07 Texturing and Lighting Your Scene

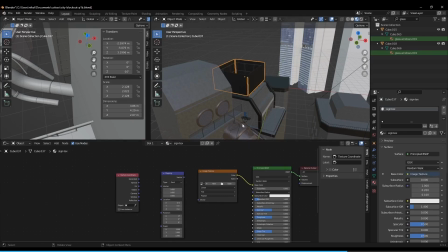It should turn pink or black. Interesting.
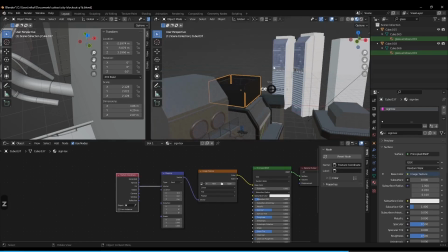Because I'm in material preview. There we go.
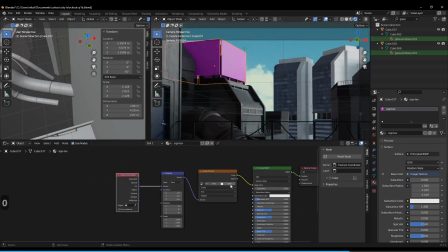Pink means I don't know what image you're looking for. So I'll get that into view so you can copy that if you like.
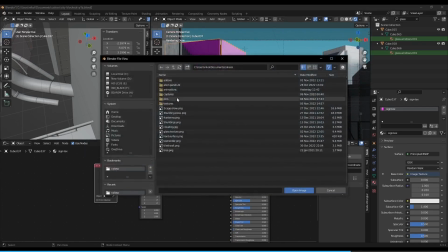Let's just open up our image. So there should be one called signage texture.
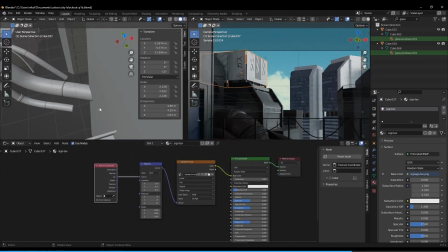There we go. And it looks a bit messy. So let's go to the UV editor.
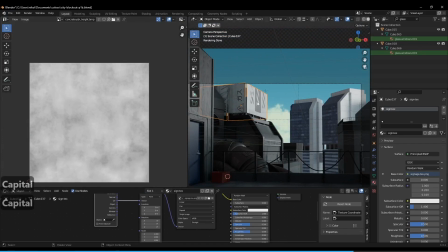And you can see if I go to tab for edit mode, you can see all of the signs.
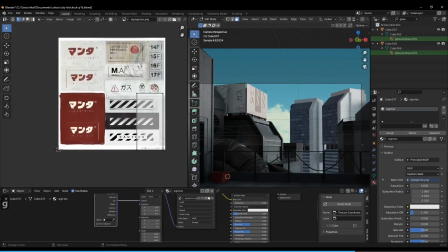So basically we just have to grab the faces and position them over what we want. So you can see the front of the sign changing there.
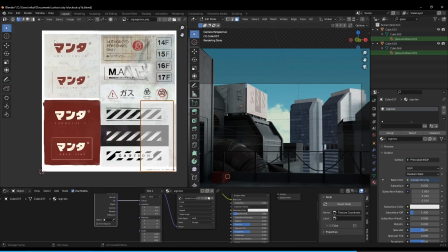So these are all at various scale, but I did design these 4 on the left with the billboard in mind. It's a fictional corporation I just made called Manta. I haven't decided what they do.
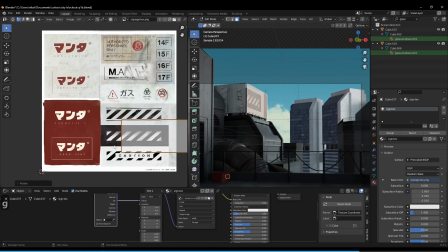You don't have to worry too much about the color because we can change it in Clip. Or we can change it even in here by adding a hue saturation node right here.
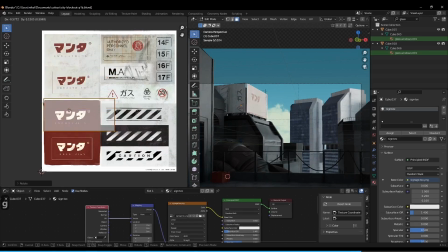But I wanted to provide two options for like a dark design and light design, so we can kind of decide which one we like. I'm gonna go with dark. I didn't notice until I made this that it looks a lot like the Muji logo.
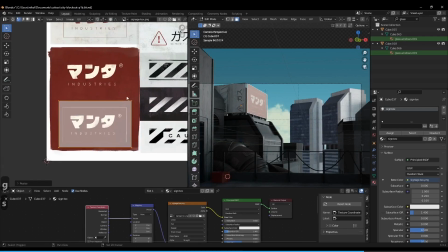Just the colorway.
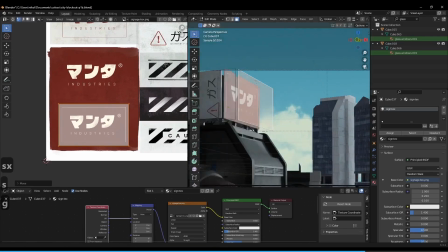It was not intentional. I just wanted something burgundy. There we go.
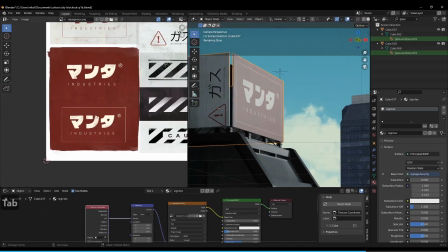And then let's do the other sign.
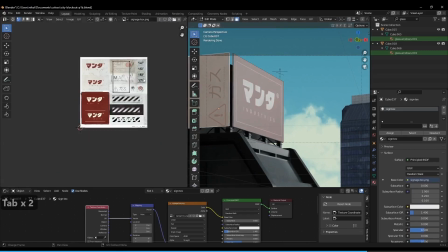So this face, and bring it in to the same sign, rotate it.
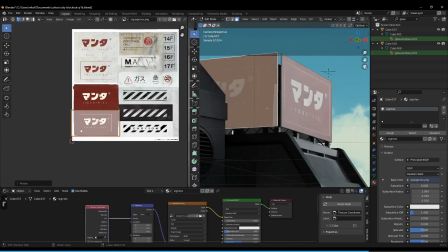That's upside down. There we go. We just size it down. Then try to match the other one. There we go.
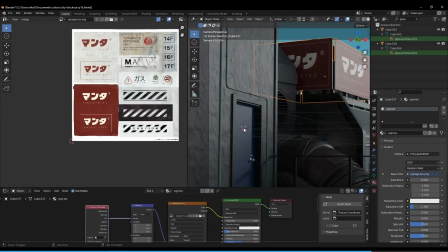And then I want to add some more signs to like the door. That's why I got rid of the light. I wanted to put a sign there instead.
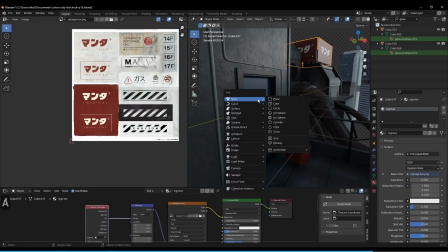And the light would be too much. So I'm going to do Shift A, Mesh Cube, and bring it in.
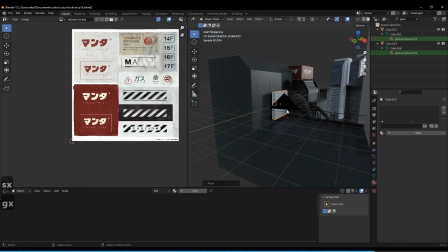Basically get a sign shape, so just like a very flat cube. You could do a plane too with Solidify if you want to.
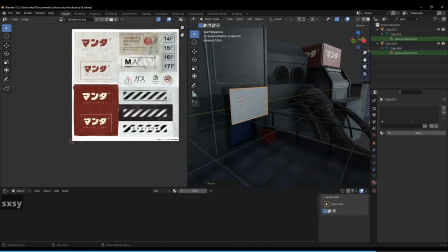So I want to put one of these floor signs on the door.
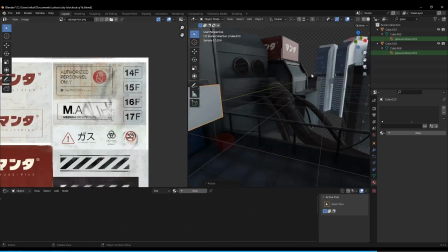I put a variety of them because I thought you might want to put them on like a building where you can see multiple floors, so you need more than one.
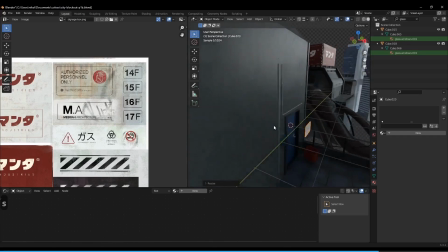But I really like little details like that because it has so much visual storytelling.
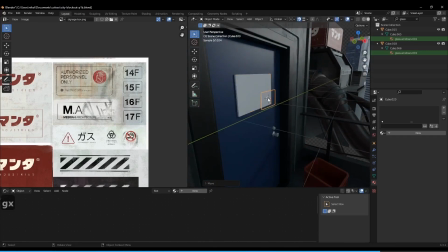Because it changes the scene completely if it says like this is floor 14 versus if it says like this is floor 74.
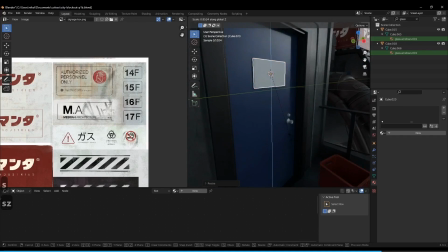Because I wanted to give the impression that it's a big city, but not like, you know, a super fictional, like unrealistic city. So I just thought this range is like a typical one that you'd find in a big city.
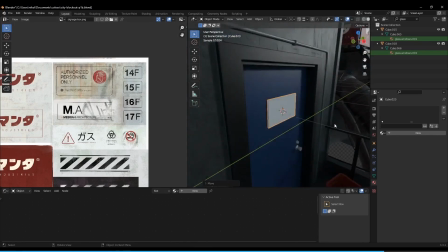But yeah, if you put like 74 or something, that can completely change the feel of the piece because it's like, oh wow, we're very high up. Like, what kind of city is this? So it's just a really quick way to add like world building details.
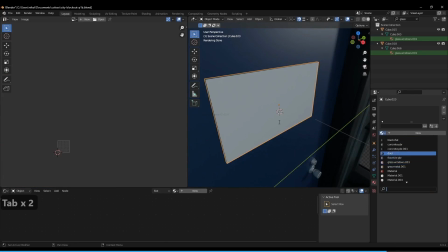So same deal here. We just have to add the, once we have it like sized up, we just need the signage texture.
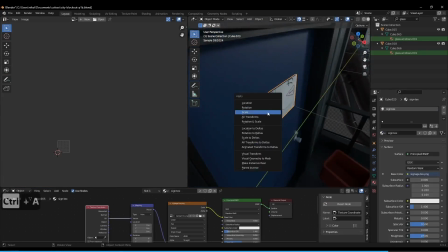I'm going to round these corners. So I'm going to apply the scale, pull it out a bit,
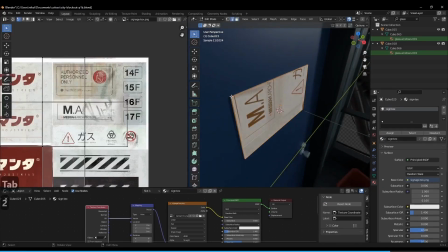and then grab the corners, Control Alt, and it'll click all of the ones around it,
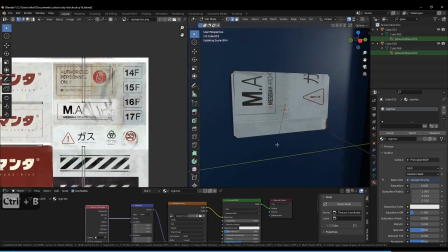and do Control B. Probably round it quite a bit because it is so close, so it will be noticeable if we're using not many faces. And then just select this face, and I'm going to put it over a floor.
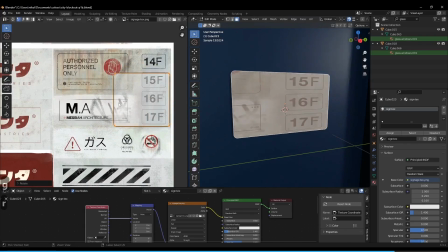It's sideways, upside down. There we go. Let's do, I mean, up to you.
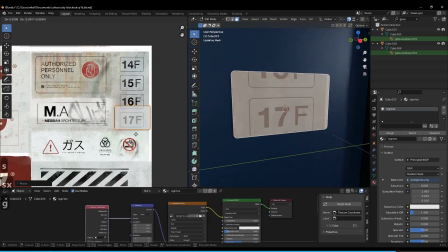I'm going to do, I like 7s a lot. I'll do 17.
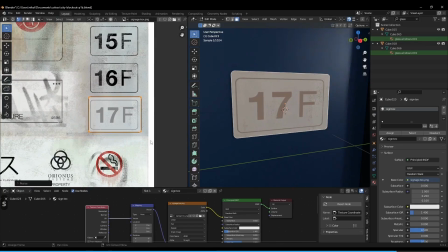I definitely have favorite numbers. Though working in 3s is good. I just don't like the number 3 itself. That's why.
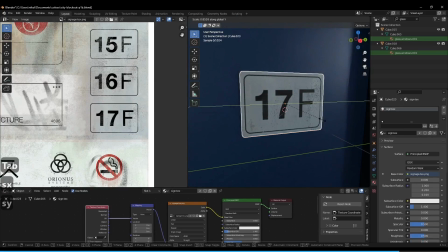Just bring it in a bit.
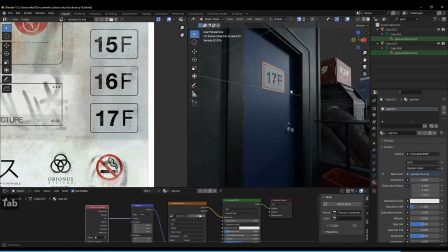And then we can do another one right below it. Oh, that looks so good with the light on it. Shift DZ.
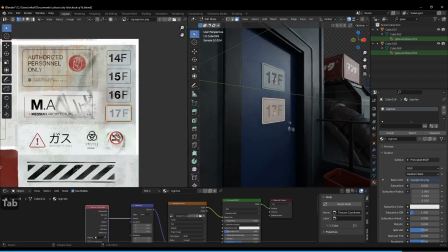We can do like no smoking, or we can do, I try to think about what makes sense.
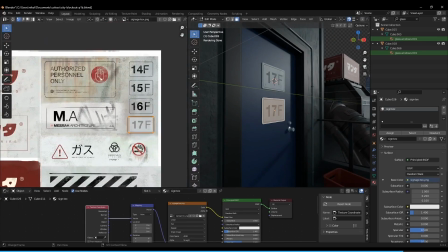And this one says authorized personnel only. I think that would make sense on a door. So I'll use that. I was planning for this to be bigger though. That's why I kind of designed it that way, but I think we can get it away with it on this door. Yeah, it looks fine.
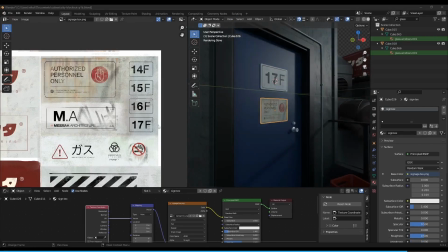So I think we can get away with it on this door. I try to choose something that makes sense. Like this one says gas in Japanese, which doesn't make much sense on a door.
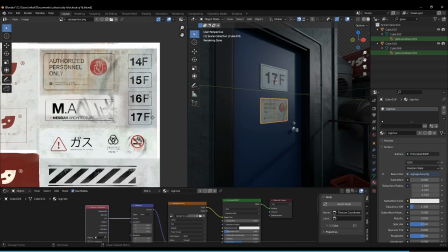So I'm going to go with this one. I think that works pretty well.
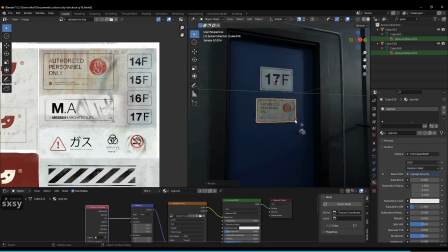We just have to stretch it out a bit. There we go. And you can arrange them however you like.
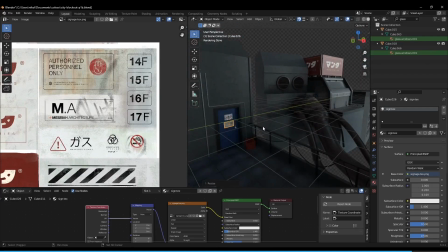I'll do one more sign. I'll just copy this one, Shift DUI. Snap.
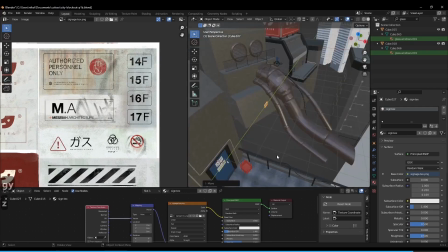And I'll bring it to, I'll do material preview. And let's bring it to this wall here.
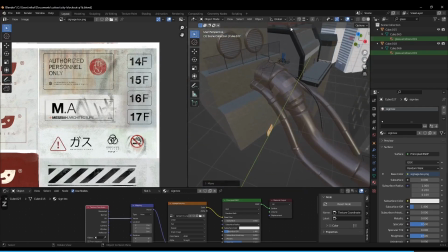So I'll just snap to it. I'll get it roughly in the same area, and then copy rotation.
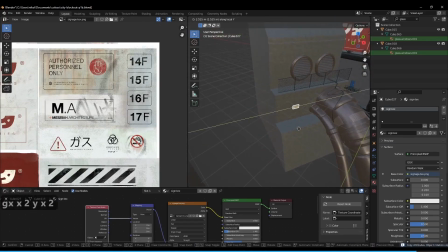And GXXYY, slide it into place. Turn off snap.
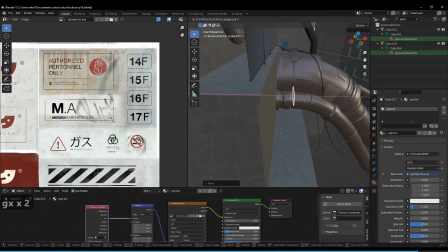I'll just put it in position. GX.
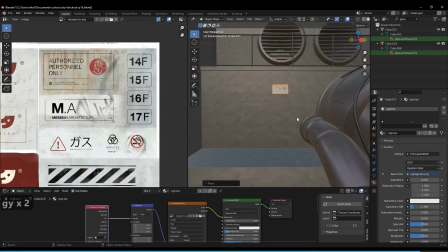So this one, it's next to pipes, so it doesn't really make sense to have this sign,
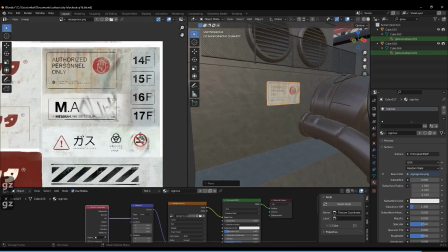because like it makes it sound like it's an entrance. No smoking also doesn't make sense on like the ledge of a building, nor does floors.
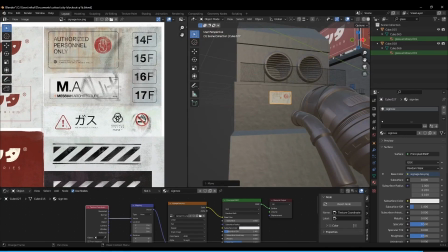So I'm going to choose this one that says gas in Japanese, because that actually gives more detail as to what these pipes have.
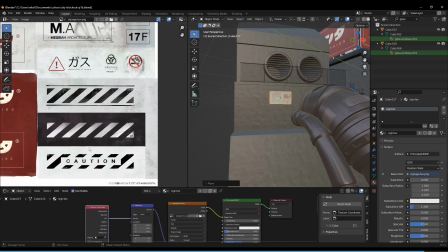The caution one might work too, but I think I'll just use gas here.
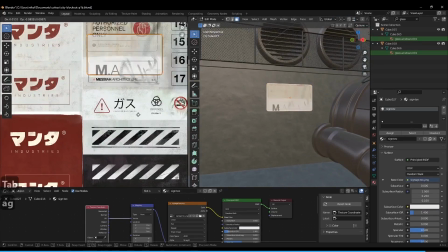Actually, here, I'll scale the whole sign down so it fits the shape of the design better.
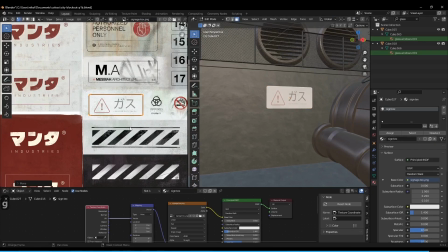I want the sign to look a little more substantial, so I'm going to put a border on it.
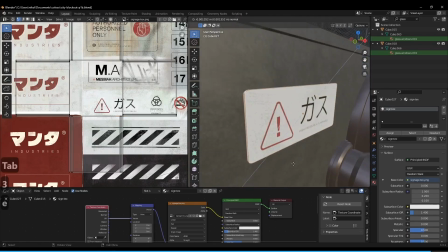So I'm going to select the outer edge, extrude, S-Z, just to make it a little more equal.
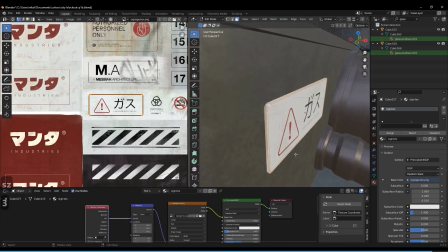And then I'll select this, extrude, just a little bit. Then I'll select all these, and I'll assign it a new slot.
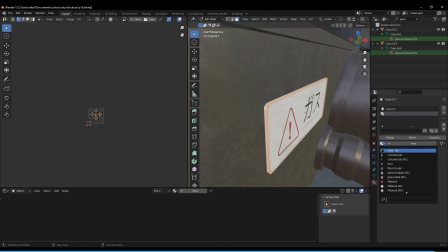Assign, and let's do just black flat. Shade smooth.
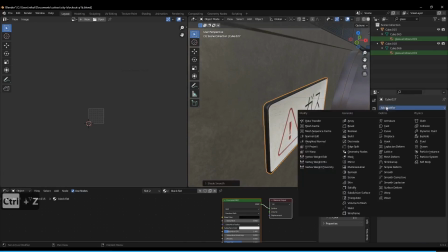Let's do it. Shade smooth. That faceting was bothering me. Edge split. There we go.
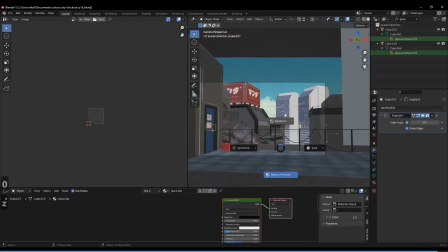So yeah, get as creative as you like with your lighting and signage using these tools.
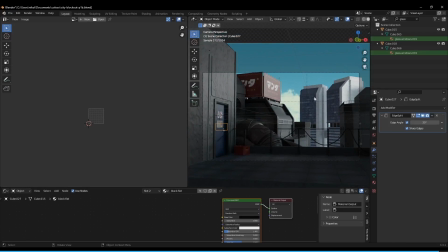And I'd love to see what you come up with. I'll probably play with the lighting just a little bit more, but it is pretty much how I like it.
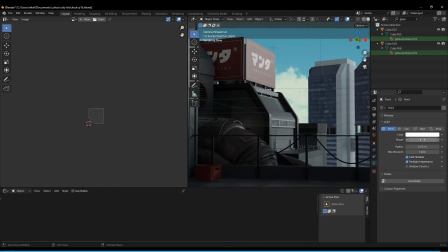This one I have to lower. I just want to show that there is a door there, but I don't want to make it seem like there's actually like something lit up back there. So I'll play with that a bit.
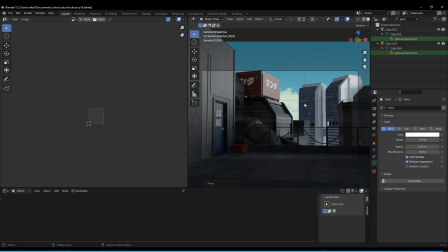And yeah, just figure out a setting that works for you, makes you happy, and we can move on to rendering,
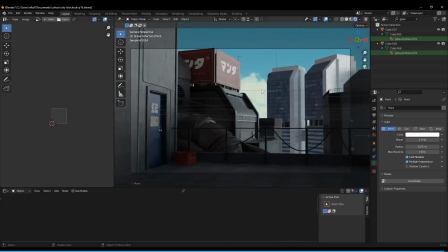and we'll bring it into Clip Studio and do some little like hand touches to it to add some like little details, make it look more like painted and everything, like a proper anime background.